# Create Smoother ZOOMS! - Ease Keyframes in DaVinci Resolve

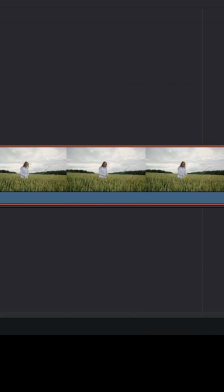DaVinci Resolve for noobs. A lot of people have asked me, hey Daniel, what are those two markers on the lower right side of all of my clips in my timeline?
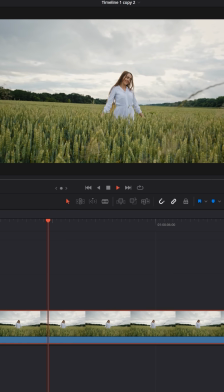Well, we've talked about how you can add keyframes. Let's say we were looking at this piece of footage and right here we decided, hey, let's zoom in.
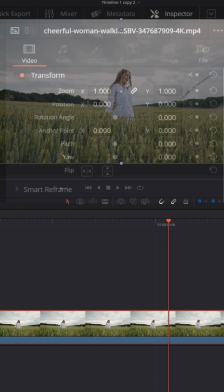We'll add a keyframe there, move a little bit ahead, and let's move this footage, zoom it into the girl.
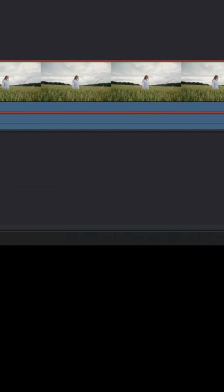If you click on that lower right keyframe marker, it's going to show us those two keyframes that we just added.
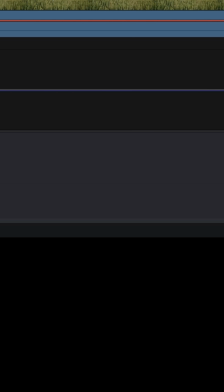But if you click on the spline icon, what it does is it actually allows you to do more with each keyframe.
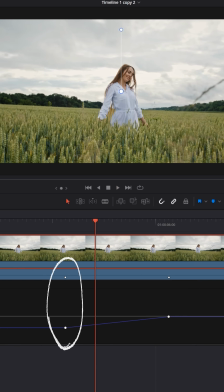Now, right now, these two keyframes are telling Resolve, stay zoomed out until you hit this first keyframe and then zoom into the second and stay zoomed in from that point forward.
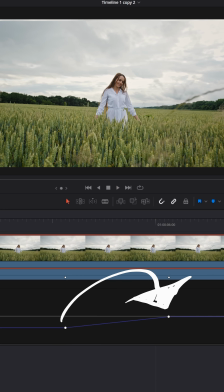It's a consistent speed from one keyframe to another. And sometimes that motion can feel a little bit jerky and not so smooth.
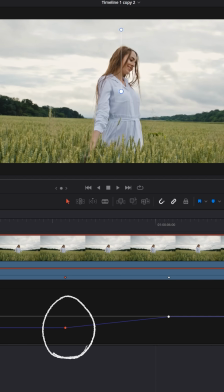But let's say we click on that first keyframe and let's add an ease out to that one.
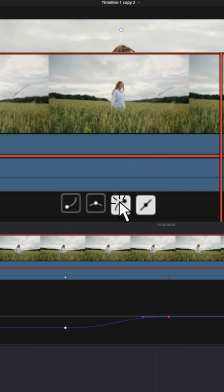And let's click on the second keyframe and add an ease in. Do you see this S curve that we've now created?
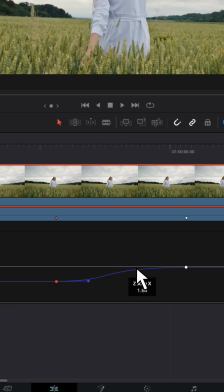It's telling the software to slowly pick up into the zoom, not just immediately start moving. And on the second keyframe, it's telling it to start slowing down when you get closer to her. And when you adjust these two, you can get a much smoother zoom.